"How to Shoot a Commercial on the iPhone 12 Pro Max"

So that's the reason why I stuck with the 26mm lens on this shoot. Now as you saw in the video, there was a lot of really cool slow shots.
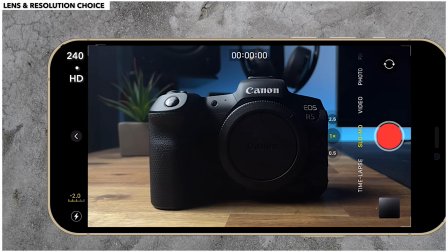To achieve this, I would switch to the slow motion mode and put the iPhone shooting at 1080p 240 frames per second.
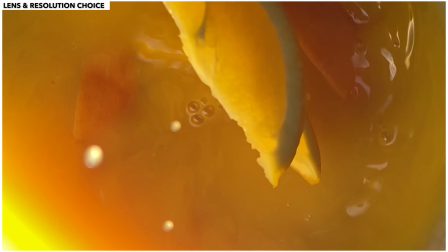Now I primarily use this mode to make those fast clips go at a pace that the viewer could really take it in and see the juiciness of the oranges.
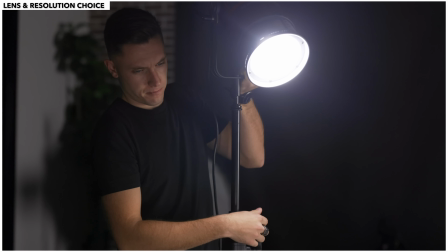Now an important note when you shoot 240 frames per second is you need a lot of light on your subject in order to have a crisp image when shooting at 240 frames per second.
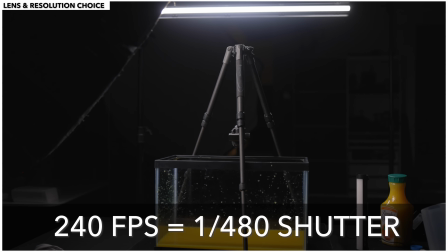The reason why is because when shooting at that frame rate, your shutter speed has to be double that, which is 1/480 shutter speed. So the light hitting the sensor is a lot less. So make sure to compensate for that when shooting at 240 frames per second.
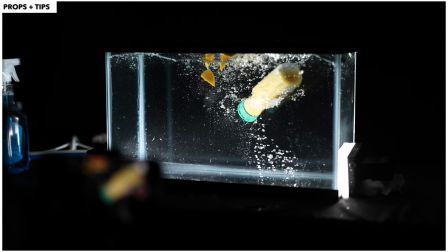Now let's talk about some of the props I used to get the visuals you saw in the video. First off, I used a fish tank for the underwater dropping shots of the juice.
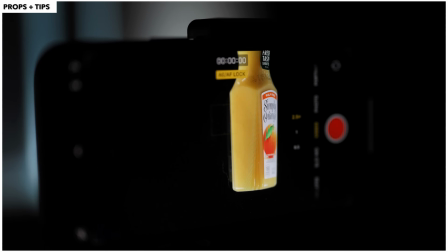The first challenge with the fish tank was having adequate lighting directed into the water so the camera could pick up the subject and the bubbles created when the juice was dropped.
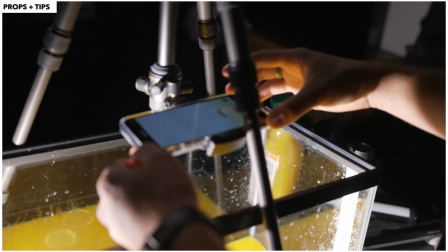So what I ended up doing is I placed 2 tube lights on either side of the fish tank facing the water,
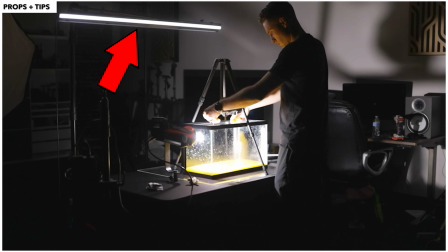and a third light directly above the fish tank to give my subject that rim light which separated it from the background.
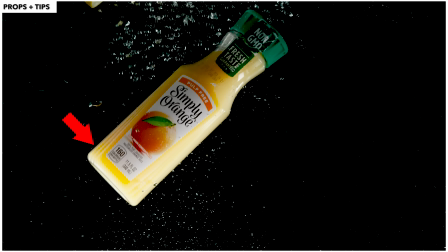The second challenge with the fish tank is when I filled it up with water, there were these micro bubbles appearing on the glass.
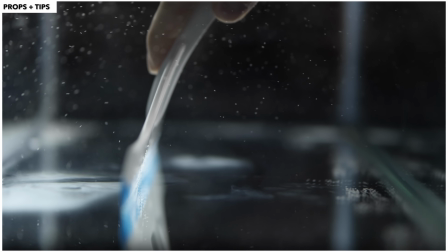All it took was a quick squeegee to the glass, but if I hadn't had a squeegee handy, the shot would have been impossible.
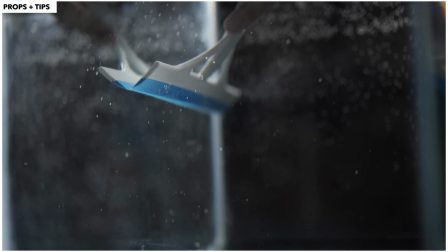So make sure if you do any type of fish tank videography, regardless of what camera you're on, make sure to have a squeegee available.
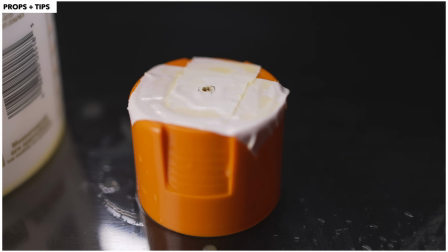The next props I used was a Porter cable drill, duct tape, a spray paint cap, and a paint bucket from Home Depot.
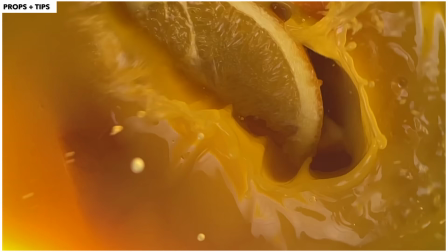This rig was made to get the top-down shot of the orange juice spinning while the oranges fell into it.
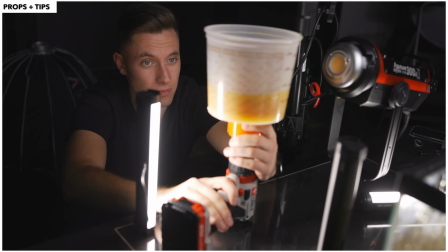I placed the drill flat on its back, leaving the drill bit pointing up, and then drilled a hole into the middle of the spray paint cap.
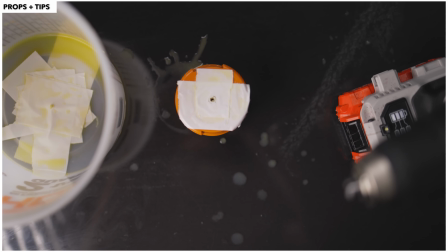Now having the drill and the spray paint cap, I then placed duct tape at the bottom of the paint mixer to prevent leaking juice onto the drill.
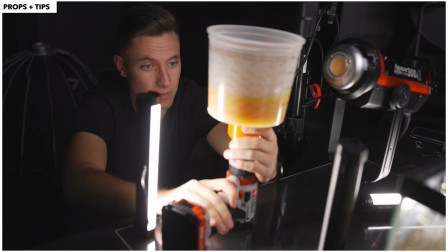I then drilled through the center of the paint bucket so that when the drill turned, the bucket would turn with it. I then mounted the iPhone above the rig so it was directly above the orange juice. An important note here is make sure that the orange juice is filling the frame of the iPhone.
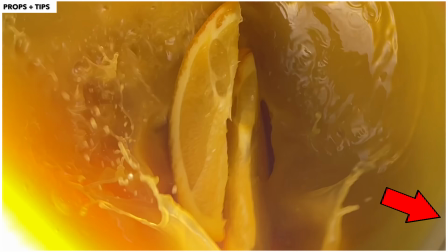If it's not, you'll be able to see the paint bucket turning on the sides. This did take a couple of tries to get the orange juice just right, so don't give up if it doesn't work the first couple of times.
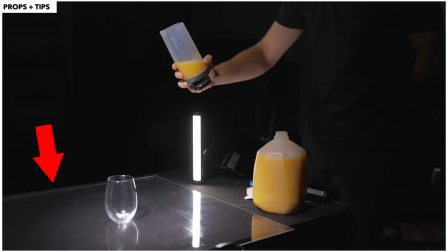The next prop I used was plexiglass. We had a large sheet below our subject on top of a black tablecloth.
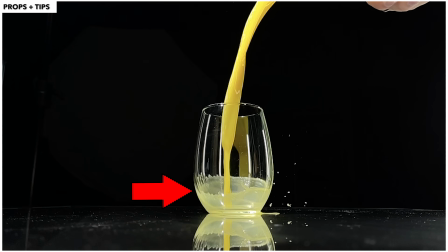We did this to get a clean reflection of the glass and the orange juice being poured onto it. There were a couple of tricks to this shot as well.
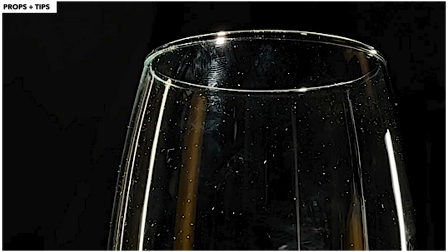First being the glass needed to be as clean as possible because of how easy it was to see reflections of fingerprints and smudges.
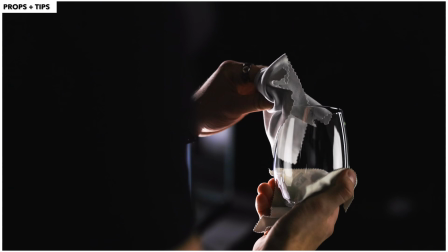The best way I found is to use glass cleaner and a microfiber cloth.
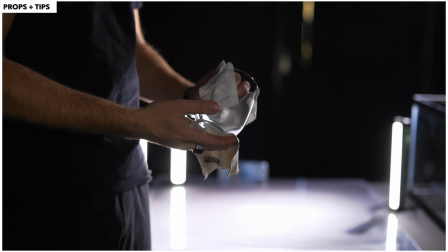That way you don't get the little paper towel fuzz left behind and you are left with a perfectly clean glass.
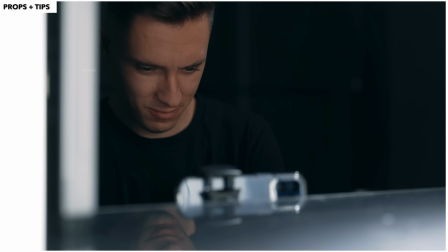Now to get this shot, I had to place the iPhone just barely level with the plexiglass to make sure I got a clean reflection of both the juice and the glass.
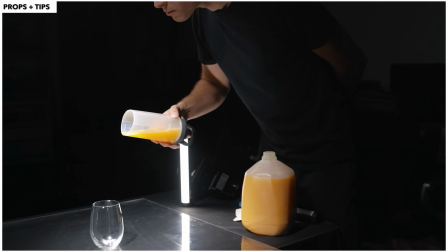The second trick was being able to be confident in the pour so that the juice would move around the glass and be aesthetically pleasing.
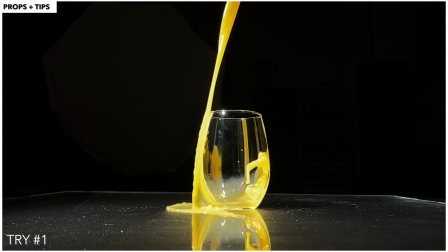I definitely wasn't perfect at this the first couple of times. I spilled the orange juice the first time and was too scared the second time so that the flow of juice was weak.
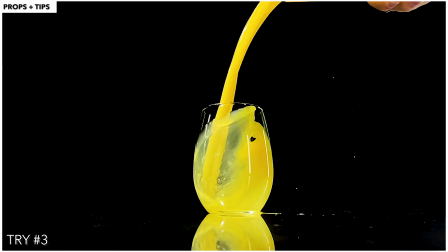But like they say, third time's the charm, and I was able to get the shot that you guys saw in the video. Lastly, I want to talk about the pre-production process. Pre-planning for this shoot, I knew I needed a shot list of a variety of shots to showcase the iPhone's capabilities.
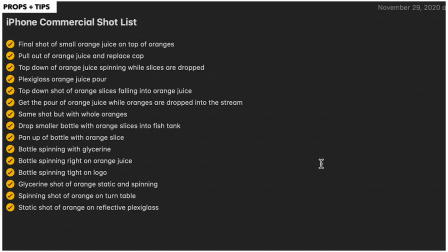So here's a quick look at my shot list for this shoot. As you can see, it's not long, but it is there to help me have a roadmap to look at on set.
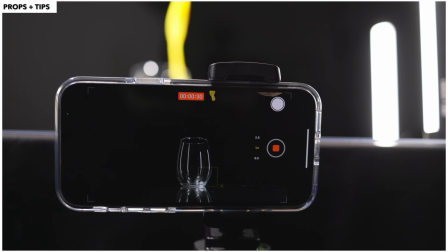I also knew in order to film with the iPhone, I would have to have special mounts to do so.
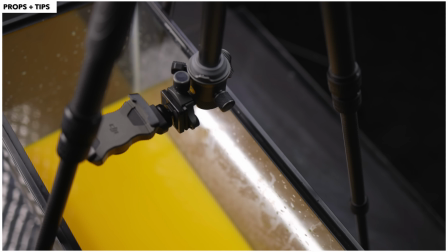I ended up just using the iPhone mount that came with my DJI Ronin S2, but you can pick up any type of iPhone mount off of Amazon for just a couple bucks.
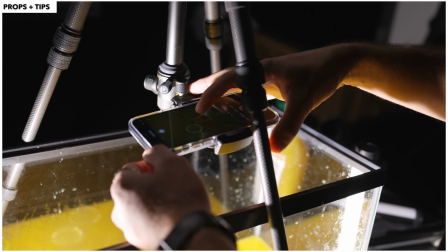I knew I also needed a tripod that had a fluid head and the ability to shoot top down. So I picked up the Vanguard VO because it checked all of my boxes.
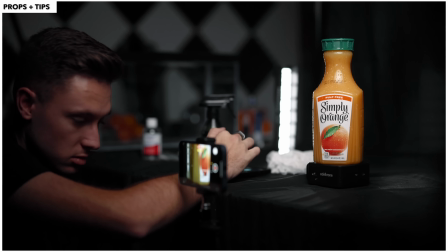Now I also needed a turntable to get the smooth rotation of the bottle to show the brand, and you can pick up one of these off Amazon for about $20.
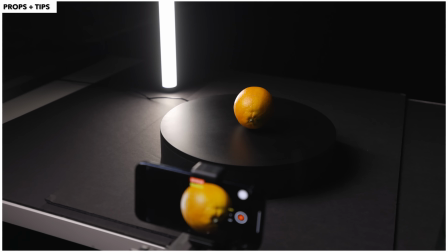Now this is definitely a piece of gear I'd recommend as it comes in handy in a lot of different situations.
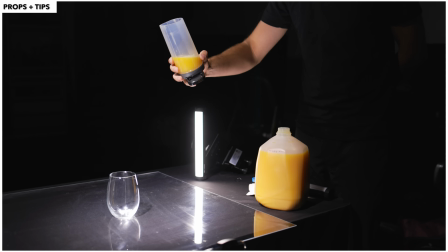All the other props you saw in this video, such as the fish tank and plexiglass, were picked up both from Home Depot and Walmart for under $100. Well guys, that's it for today. Hopefully you're able to see how we shot a commercial on the iPhone 12.
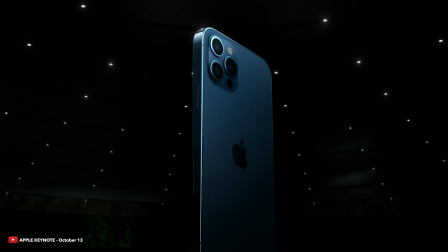Like I said at the beginning, with every new release of Apple's iPhones, they are inching closer and closer to replacing smaller DSLRs in real-world commercial work.
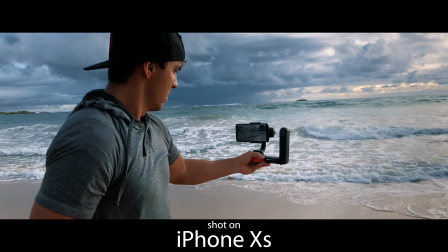We always say it's not the gear you have, but how you use it. So instead of focusing on the gear you don't have, focus on the gear you do have and become a master of it.